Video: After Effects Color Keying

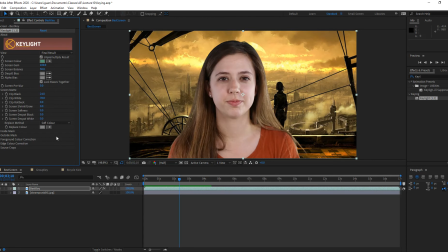So if you want to go ahead and make some of those edges a little bit softer, you might want to do a bit of pre-screen pre-blur. Let's increase that to about 2 or 3.
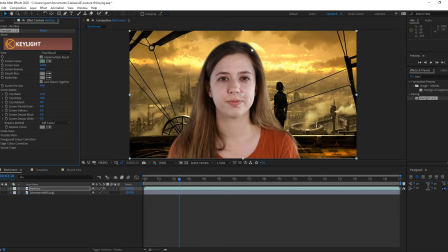Don't go too high on this one, because if you do that, basically you start bringing in a lot of blurriness around, which is going to bring back some of that background color that you actually eliminated. So don't go too crazy with this screen pre-blur, sorry.
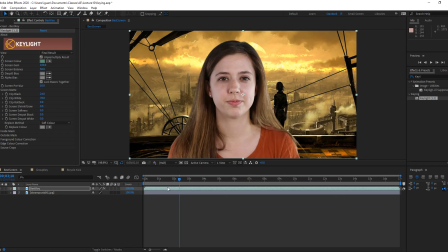And just give some of that softness around the edges to bring it back and make it look a little bit more natural, sort of like that it's not as cut and that the actual character blends better with the background. Now, another way to sell this is obviously she is in front of the camera, the background is a little bit far away,
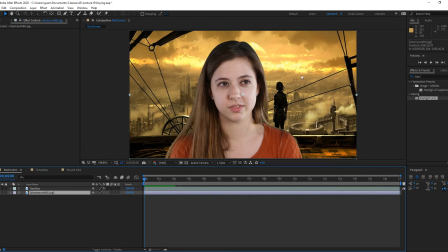so we might want to bring in some of that blurriness back to that because it's out of focus. So we want to go ahead and apply a fast camera blur or a camera blur, or there's plenty of blurs in this program. So I'm going to simply apply a fast box blur to my background, and I'm literally just going to increase the blur value to like 3 or something like that.
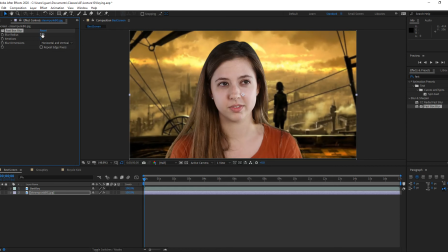And that automatically sells the effect. As you can see, maybe 2. And that she fits better with that background image. So that sells the effect quite a bit better than just simply having everything in focus.
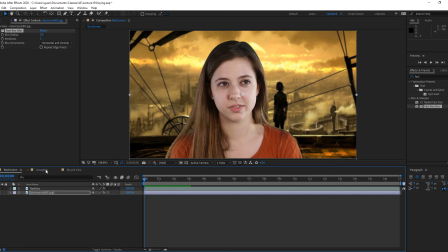So that works well for this kind of screening. Now let's go and take a look at something that's a little bit more difficult, such as this.
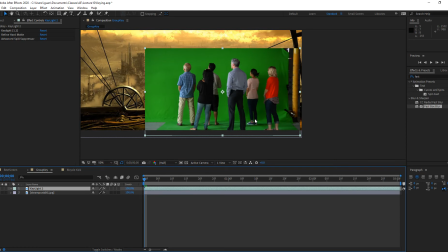So in this case, what do I want to do? Well, first things first. When you have artifacts like this, it's sometimes impossible not to capture some of the things that are around in your scene. Like in this case, this pole and this grips and all that stuff that's holding the screen in place. The screen was really well placed, it's pretty flat.
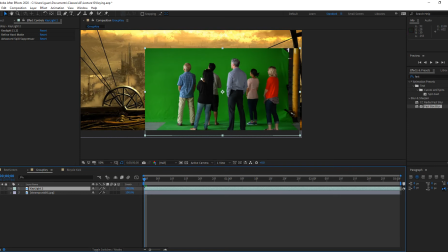There's not a lot of shadowing on it except for the shadows that are being projected by our characters, our talent. So I want to get rid of as much as possible of those things. So in a quick job, what I would do is I would select the clip and I would apply a couple of masks to that.
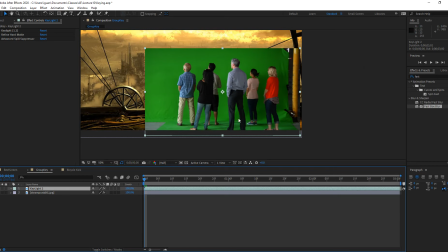So the first thing I would want to get rid of is this side of the clip. So let me go ahead and with the clip, with the actual layer selected,
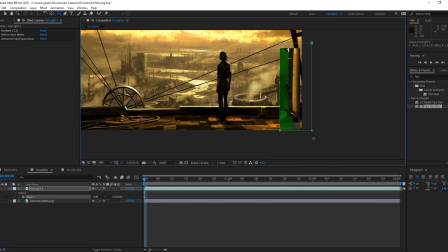go to the rectangle tool and drag a mask in the area that I want to get rid of. So now this worked well. I'm not seeing the items anymore. So your first inclination would be to say, well, invert that mask. Let's not do that.
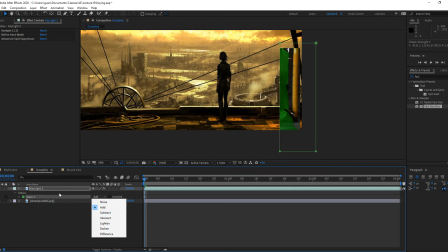Let's change it by, instead of adding, let's subtract from the drop-down menu for the mode that the mask is going to use.
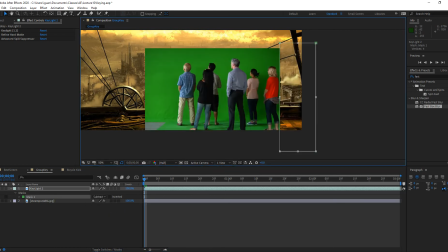So we'll use subtract, and as you can see, that subtracts that portion of whatever clip I am marking. Now let me go ahead and add another mask to the same layer on this side to get rid of this entire thing.
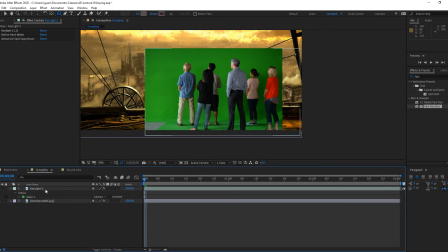So let's go ahead and apply that. Let's go ahead and select the layer, select the mask tool, and drag another mask over here. For that one as well, I am going to switch the mode from add to subtract, and there it is.
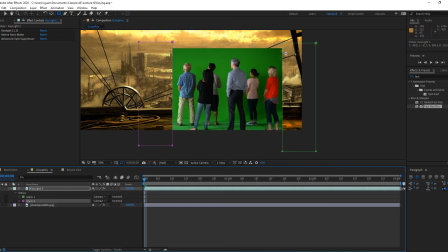So now I have a pretty clean, those two, by the way, are called garbage masks, and garbage masks are very common. It's something that you do. Seldom do you do a green screen or any kind of keying without having some garbage mats around so that you can actually focus on your on what you're trying to extract from the clip.
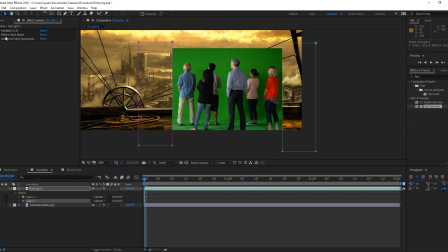So in this case, I want to do the same process again. Now you notice that I did it already here, but I'm going to do it again so that we can walk through it together. So what I'm going to do is I'm going to go to the key light. I'm going to filter out for key light. There it is. I'm going to apply it to the clip. And then I'm going to select the green as I did before.
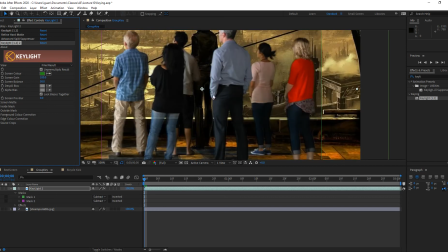Boom. So that selection of green worked out well, but I am seeing issues.
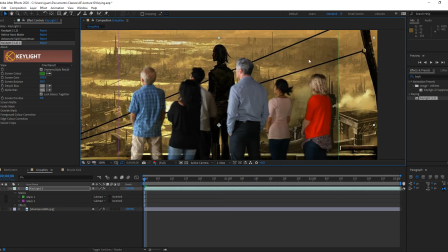The first issue is that I see some kind of artifacts here. There is some kind of dark from my clip.
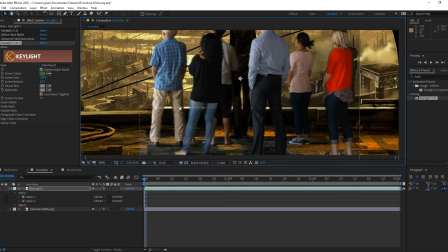I also see some transparency on her jeans and on his pants. And there's some spilling issues as well.
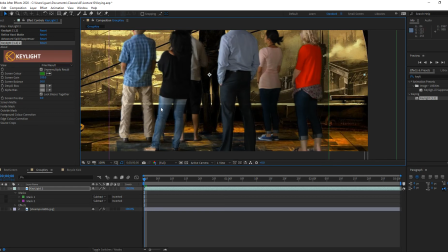That spilling is basically what you're looking at. Basically what this is telling me is since I picked the green, there was green in those pants. A way to see if there's actually any spilling of that green.